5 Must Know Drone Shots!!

Remind me never to make a cinematic sequence when I'm hungry. I was miserable. All I wanted to do was eat. But I had to sit there and move the camera around 100 times. All right, you guys, as promised, today's video is going to be 5 cinematic drone movements that will make your videos more dynamic. Really just keeping in the theme of real estate right now because that's what we're shooting a lot of. But in principle, this stuff will apply across the board to any project. So it turns out I didn't get all the shots that I wanted to get at this location just because of the wind. So I'm gonna splice this together with another shoot and we'll continue from there.
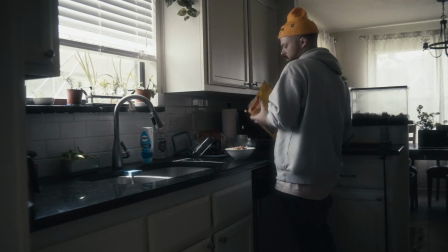The way that I try to approach this in general is remembering that the drone is a camera. People kind of get into this mindset where they think, oh, this is just an RC in the sky. But you need to carry over those photo principles that you use with your handheld camera to a drone as well. I try to get far shots, medium shots, close shots, detail shots. That is what I do with a regular camera. That's what I do with a drone. A camera's a camera. Another thing to keep in mind is how you approach the sequence that you're about to film. I personally try to keep it chronological because that's how the event makes sense to me. That's like the most simplistic way to tell a story, I feel like.
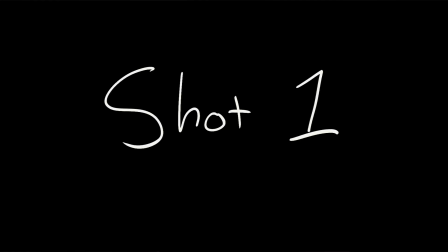So the first shot I usually try to get is a wide establishing shot, however that looks. I usually like to start pushing the drone forward towards the venue as a whole and then panning the camera up.
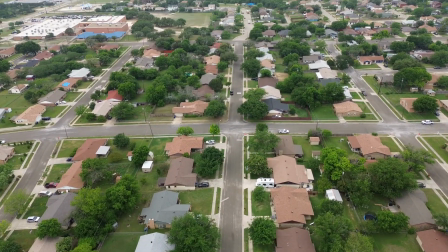So it's sort of like a pan reveal, push in reveal, push in pan up reveal. Another shot I like to get is sort of a very far orbit.
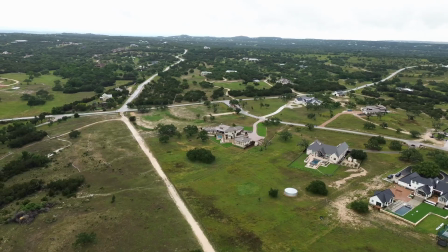You're basically choosing a point in the middle of the screen way out far, and then you're flying the drone sideways, but you're also turning the camera slightly to keep that distant focal point centered. Those are the 2 primary shots that I use for opening scenes.
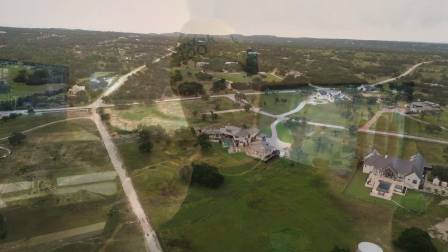Alternatively, you can just use a simple push in and then cross dissolve from a black screen or a white screen into that intro shot. So for the second set of shots, what I'll do is reveal the subject of the video or sequence. And one of the ways that I like to do that is push in, but instead of pushing in and tilting up, now we're gonna push in and tilt down.
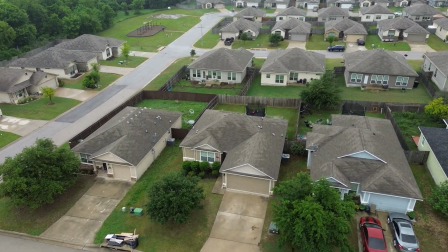And that kind of reveals your subject from the overall scene. Similar to the orbit shot above, I do the exact same thing when we're at a medium distance now.
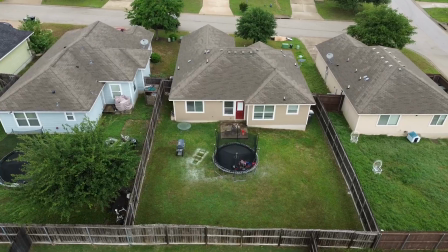So I'll have the camera maybe like 3/4 angle down. I'm not level with the house, but I'm also not above it.
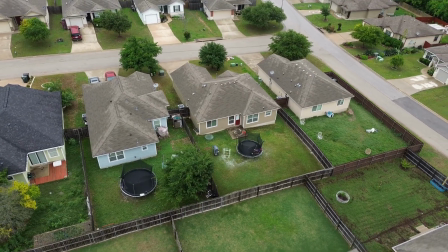I'm kind of at an angle, so you can see the front and the yard and also the roof a little bit. So for the next set of shots, I'll get way closer to the house, and you're pretty much omitting most of the neighborhood at this point.
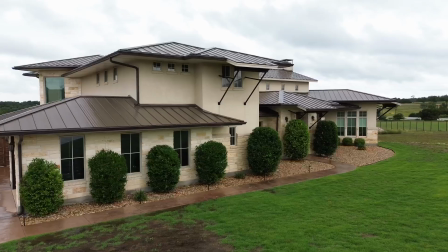Now the focus is truly just the house.
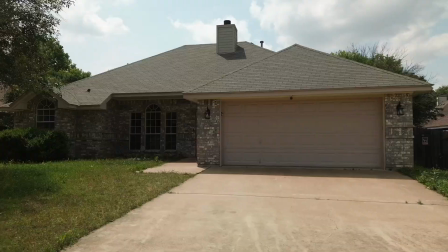The first shot I like to do with this is start at maybe 3/4 above the house and then just drop your altitude while panning up a little bit.
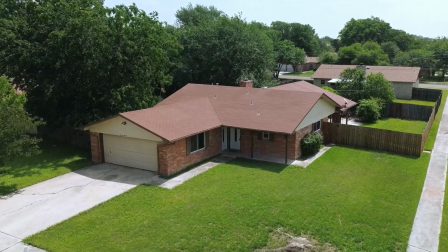And I find this is a really good way to introduce the front of the house. For the 4th shot set, I'll usually start with some sort of top down.
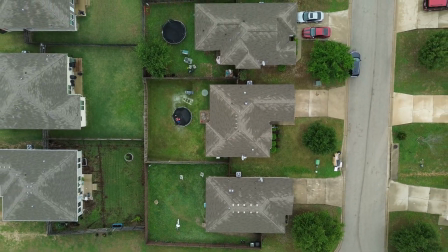I like to put the camera directly above the house and then raise the altitude more or less as high as I can until I start to see the neighbors' houses,
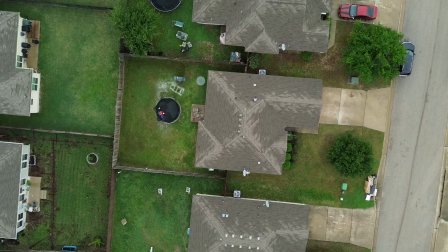and I like to see the neighborhood grid. There's some stuff you can do in post, like add rotation or speed ramp, but we can talk about that in another video. I also like to just fly down one of the streets so you can see the houses on both sides.
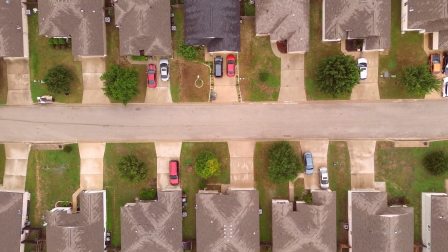To me, it feels like you're introducing the community as well. Another shot you can do if you have flight restrictions, like say you're limited to only 50 feet or something.
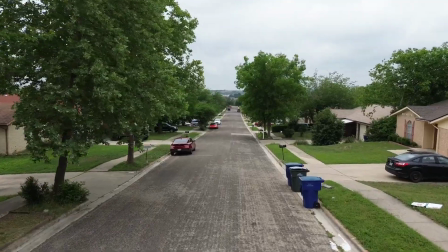Have the drone centered in the middle of the street, camera facing forward, and just fly down the middle of the street about tree height.
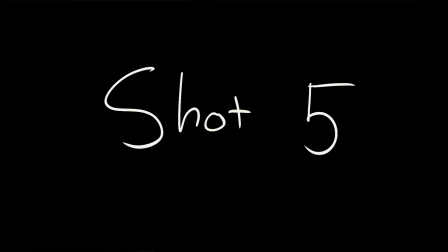And number 5, my final shot set, is the pushback pan up.
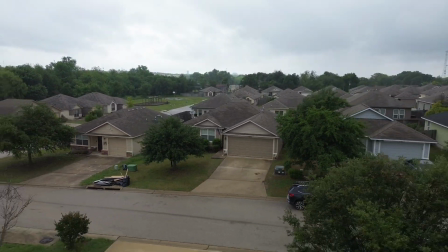This one is pretty much the same as the push and pan down, except now you're backing away from the subject and you're just re-showing the neighborhood as like a final visual.